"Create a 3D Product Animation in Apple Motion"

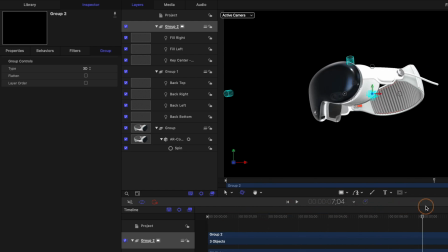So that's gonna add some nice lights up here in front, and more importantly, that's going to give us some really nice reflection lights happening on our Apple Vision Pro.
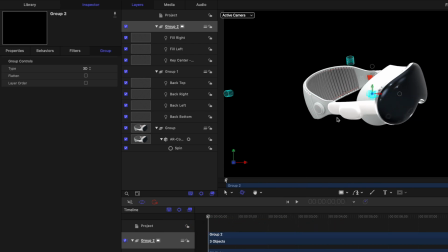However, I find that the entire thing is just a little bit too lit for my liking, so let's go ahead and select our object.
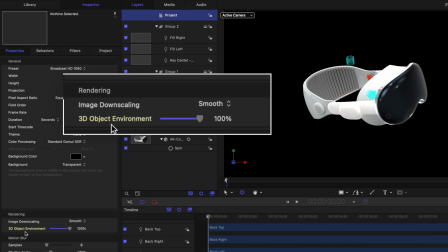Then we'll go to reveal environment lighting. You'll notice that the 3D object environment is set to a full 100%.
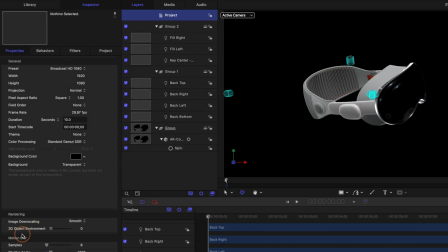If I drag that down to 0, you'll notice how that adds some nice shadow onto our object. So I find just finding a nice middle ground between both can really enhance our product. It gives us this nice sheen on the glass, but it's not making it way too overly exposed. So now we have this nice spinning model. It's nicely lit, but now I wanna add some nice dynamic animation to really make this pop.
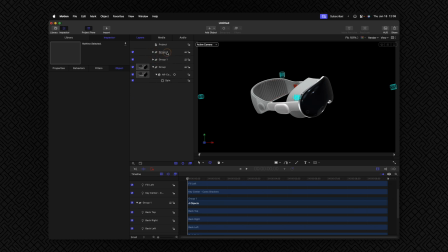So I'm gonna go ahead and collapse these two light groups. That way we don't have to look at them, and I might even rename them standard lighting backlight lighting.
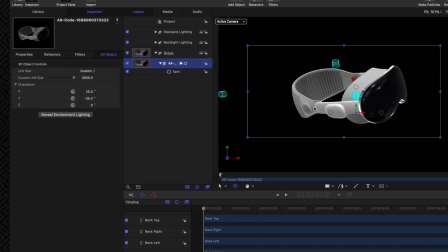So to add some nice animation, let's go ahead and select our object, then go over into our properties.
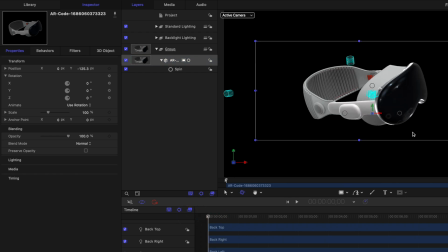And what I'm gonna do is make sure I'm on the very first frame of our entire project, and we will click to add a keyframe under the scale.
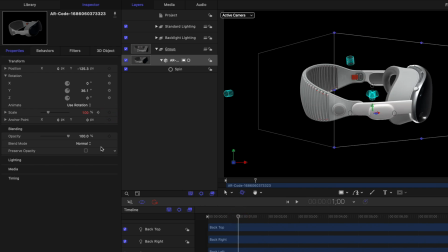Then let's move on forward to the 1 second mark and click to add another keyframe.
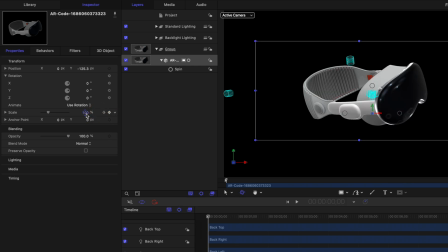Now I'm gonna push on this back arrow to go back to the first keyframe, and let's go ahead and just set this value to 0.
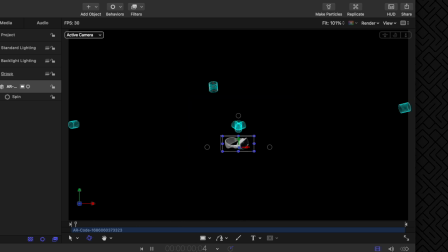If I push play, you'll see that we have this animation of the headset popping in, but it doesn't really feel that dynamic. It's kind of a slow and clunky animation, and I really want it to have kind of that Apple feel where everything is so smooth and fluid and dynamic.
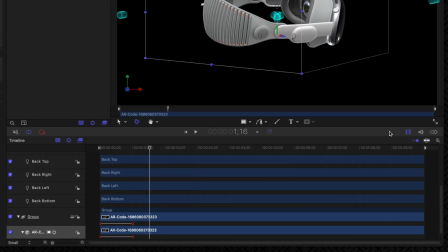So to achieve that, let's go to the far right side and locate our keyframe editor. You can also achieve that with Command 8.
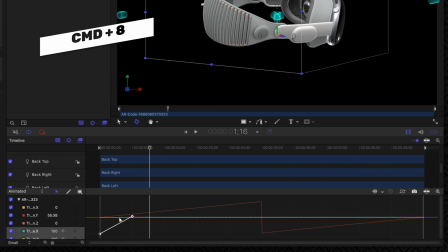In here, we'll see our keyframes, and we can go ahead and select both of those, right click, go to interpolation and select Bezier. So now we have this basic S curve, which is definitely going to smooth out the animation a little bit, but I really want it to have a nice pop to it.
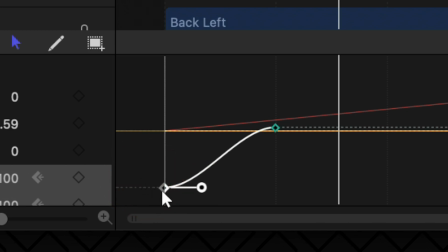So to achieve that, I'm gonna select the first keyframes here by clicking and dragging over, creating a nice box. Then we can click on this handle that's attached to those keyframes. I'm gonna push Shift, and that's going to lock this handle to this axis, which is going to give us really nice control. So I'll just drag this over quite a bit.
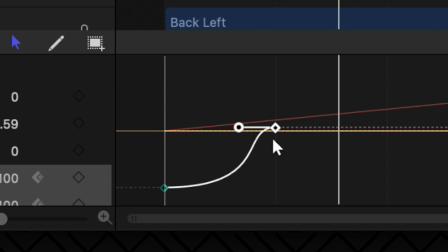Then we can find the secondary set of keyframes, clicking and dragging to create a box, selecting the handle, holding shift and dragging back. So now we have this nice sharp S curve, and this is going to make our animation look really dynamic.
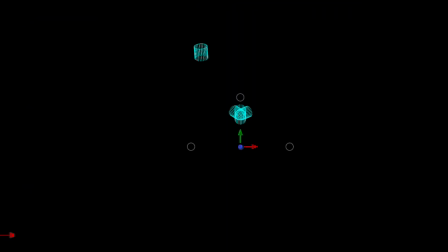Going back to the first frame, I'll push play and you can see how that pops in super nicely, almost like we're coming out of light speed looking at the Apple Vision Pro. Now, I don't really feel like animating this back out at the end. I don't wanna go through and add more keyframes.
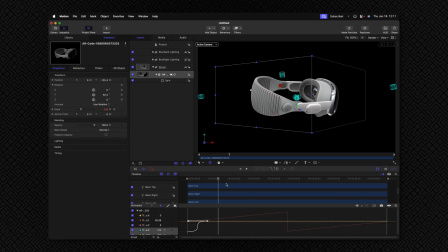I just wanted to do the reverse of the animation we've already created. So let's go into the middle of our animation to 5 seconds. That's the middle of our project. And from there, we can go ahead and click to add one more keyframe, leaving everything exactly as it is.
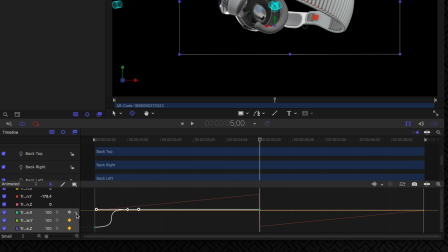If we scroll down through our objects, you'll see that we can click on a down arrow next to the selected keyframes, and there's a parameter here for after last keyframe. What that means is we can tell Motion what to do after the last keyframe has been performed.
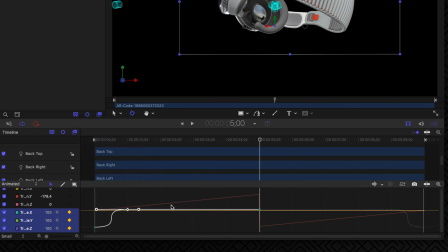So I'm gonna go ahead and select ping pong, and that means it's going to animate the complete reverse of whatever we have here at the beginning.
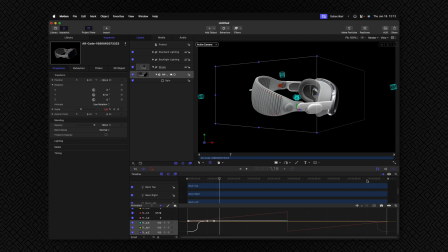So it pops in really nicely, and it's going to pop out really nicely. So this can be a powerful way to automatically animate the end of your project without needing to re-add in those keyframes.
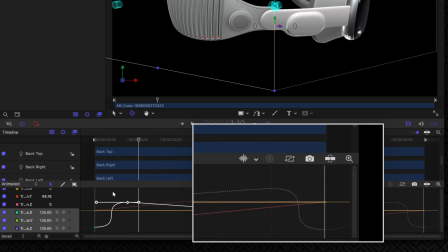And what's great is if I make any changes to these keyframes, those changes will be applied to the keyframes at the end of the project. So the animation is looking really nice, but I want to add a bit of polish to the visuals of this Apple Vision Pro headset.
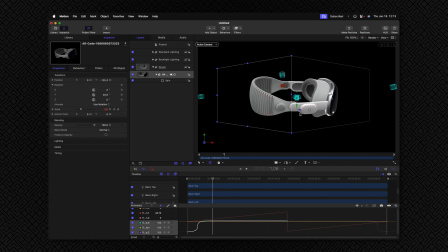Firstly, I'm noticing that it's just a little bit too sharp for my liking, so I want to kind of soften those edges and add some depth of field. To achieve that, let's go on up to the very top and select Add Object, and then we're going to add in a camera. If your project is not 3D, it's going to ask if you want to set everything to 3D. Go ahead and do just that.